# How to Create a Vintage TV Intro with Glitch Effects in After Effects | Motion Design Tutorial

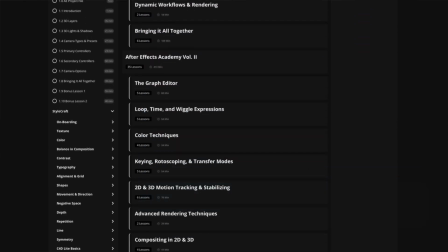www.motionscience.tv/mastery. Inside this membership, you're going to find hundreds of projects just like this one, including the project files, and they can help you elevate your motion design to develop a very striking cinematic style through our trainings,
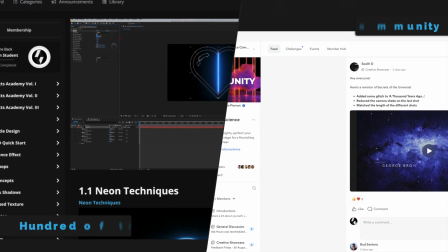our techniques, and our supportive community. So I definitely invite you to check it out. Now let's go back to the training.
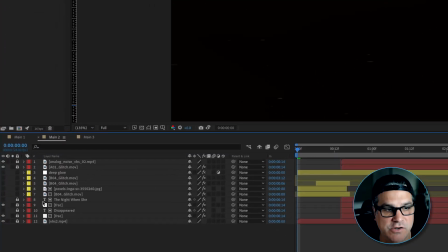For the next composition, what I've done here is I've taken all of our layers from the previous comp, which we see here,
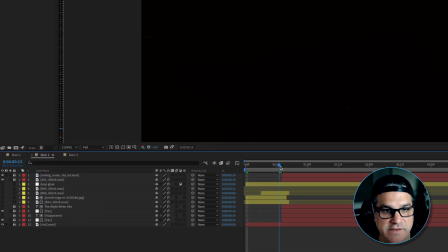they're all lined up at 000, and I've taken them and I've move them over to
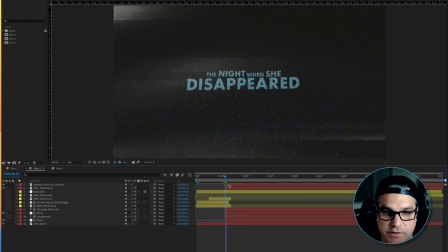14 frames into the timeline. So that's what we have here. This is from the previous comp. All layers in red here are from the previous composition.
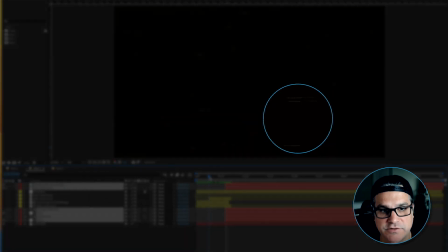So essentially, there's just some black space here with some texture from our VHS 2 layer, and then the type comes on.
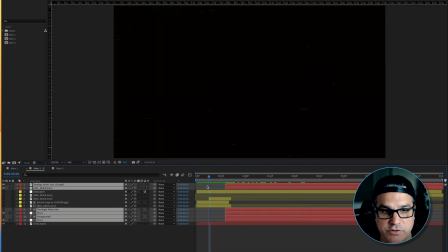And I want to transition all of this on. I want to create like almost like a TV kind of turning on to bring this type on. So what we're gonna do is we're first gonna apply a deep glow effect here, and that's just gonna give everything a little bit brighter appearance.
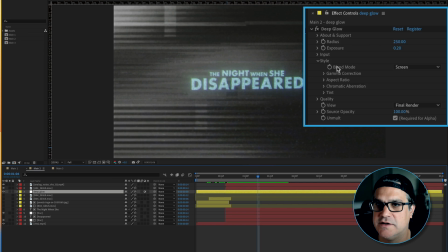It's also gonna give it kind of a soft glow. You can see it's set to a radius of 250 and exposure of 0.2.
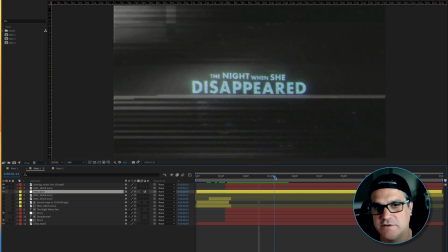And again, trying to just emulate some CRT old monitors. Now, if I was doing this project for a client, I have a set of plugins that I would pull from, but because I wanted to show this on YouTube, I thought it'd be best to minimize the plugin.
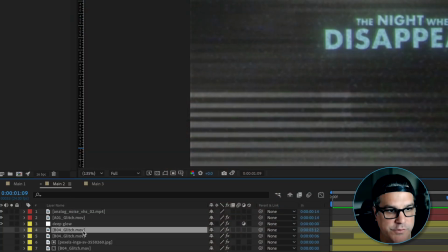So I think the only third-party plugin we are using here is Deep Glow. Below that, we've got a glitch layer here, so we'll go ahead and turn that on as well.
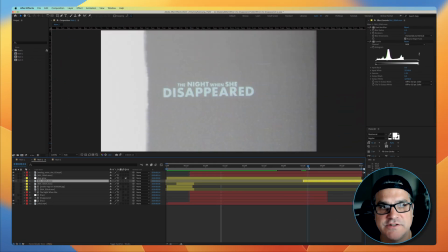And that is to transition out our piece, which we see here.
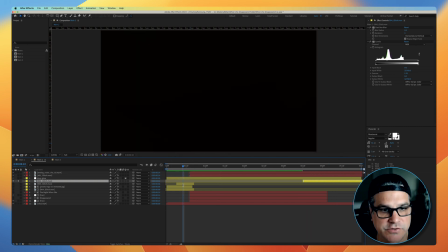It's a really nice texture. Let's go ahead and turn on the same layer here at the beginning. And you can see here it is. It's just a nice transitional moment. We've got fast box blur applied to it.
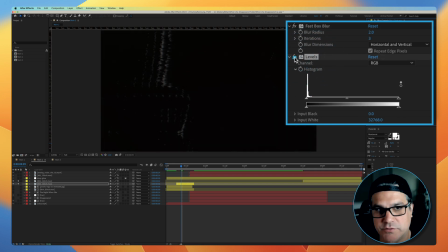Again, we've got levels applied to it as well. This is without levels and this is with levels, just to kind of boost some of those highlights there, some of the white values.
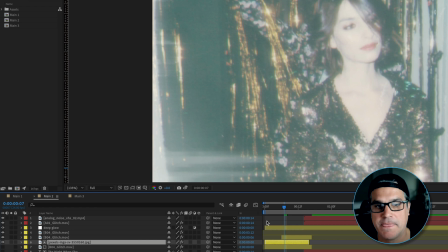So what we have here is a pixel image of a girl that we thought would be interesting to kind of put into the title sequence.
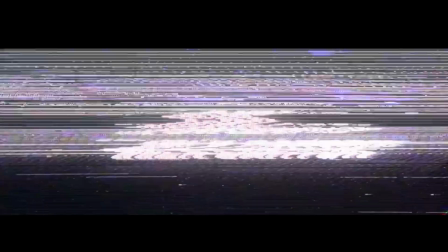If you haven't seen the girl on the Milk Carton title sequence, go check it out. It's really cool. But it's about a girl who went missing and got printed onto a milk carton to help find her.
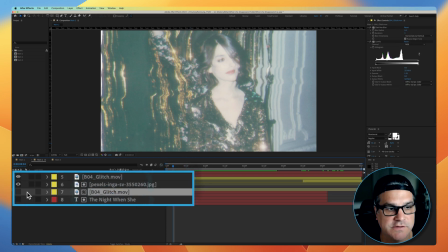So what we did was we took this glitch footage that's underneath here. If I solo this, you can see here it is.
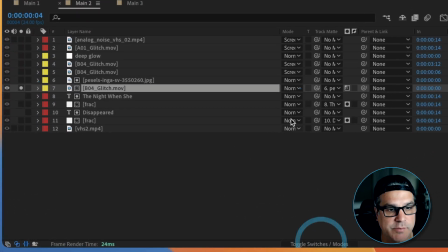And it is pulling, it is track matting the layer above it, layer 6, which we see right here.
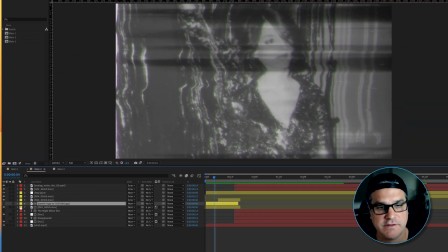So if I turn that layer off, what's happening is this glitch layer is being shown through the image of the girl, right?
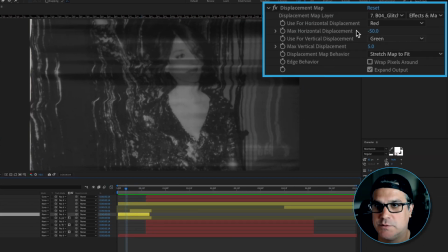And it's also got a displacement map applied to it, which we can see here, reading from this glitch layer.
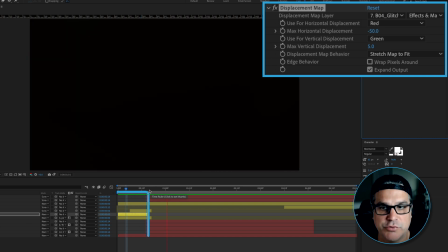And if I just preview this little section here, you can see it takes that image and it just distorts it and makes it look very glitchy and cool and everything we want it to be. So now when we turn everything on, this is what we have.
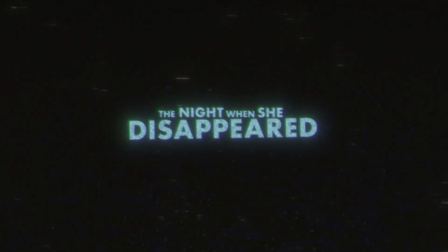We have a transition in to the type and we have a transition out of the type. Transition in and a transition out. Pretty cool stuff.
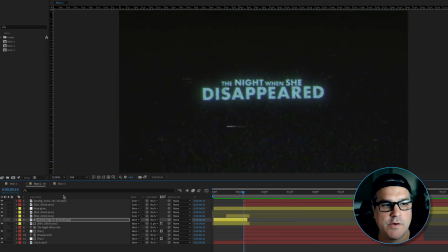So we can take this even a step further by now applying some finishing effects to it, and that's what we have here.
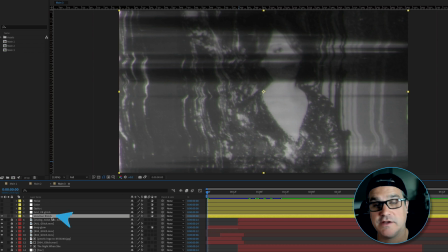The very first effect we have is a adjustment layer with Venetian blinds applied to it. And if I turn on the first Venetian blinds, it's very, very subtle here.
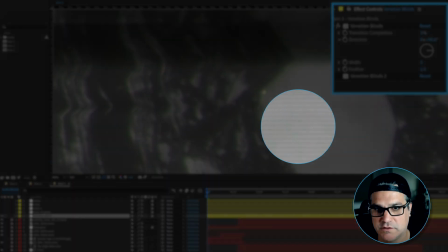And if I zoom in, it's just creating some horizontal lines across the image, kind of like a slit scan effect.
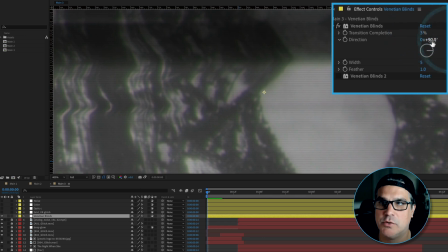You can see the transition completeness set to 3%, very minimal, a 90 degree direction, width of 5 and a feather of 1. And if I turn on the second Venetian effect, it's a vertical here.
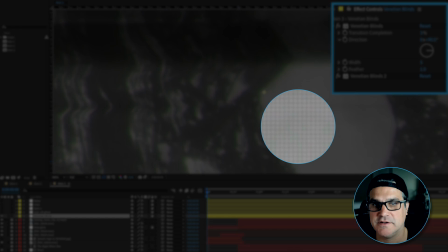So it's creating some little boxes in here, like almost like pixels on a TV screen.
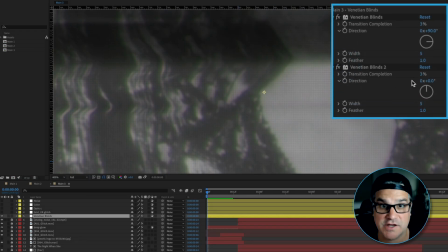Again, 3%. The direction is now turned to 0, so it's up and down, 5 and 1.
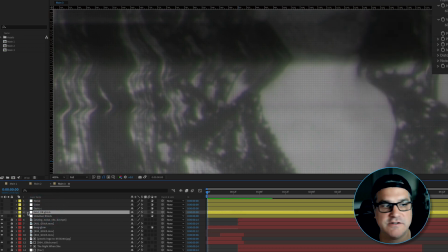So that's the first adjustment layer. Now the second adjustment layer is a grid VR glitch.
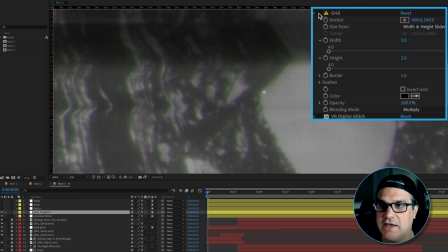And that is, the first effect is just like we said, a grid. And it's a very small grid, a width of 3, a height of 2, and a border of 1.5. And this is just adding to the pixel effect. So it's just kind of like adding another layer to that square pixel effect.
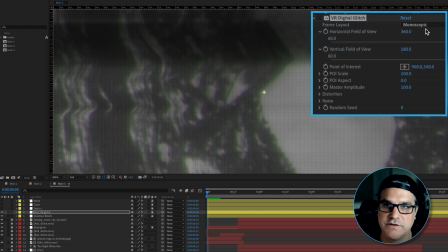And then on top of this is a VR digital glitch effect that we've played around with the settings a little bit.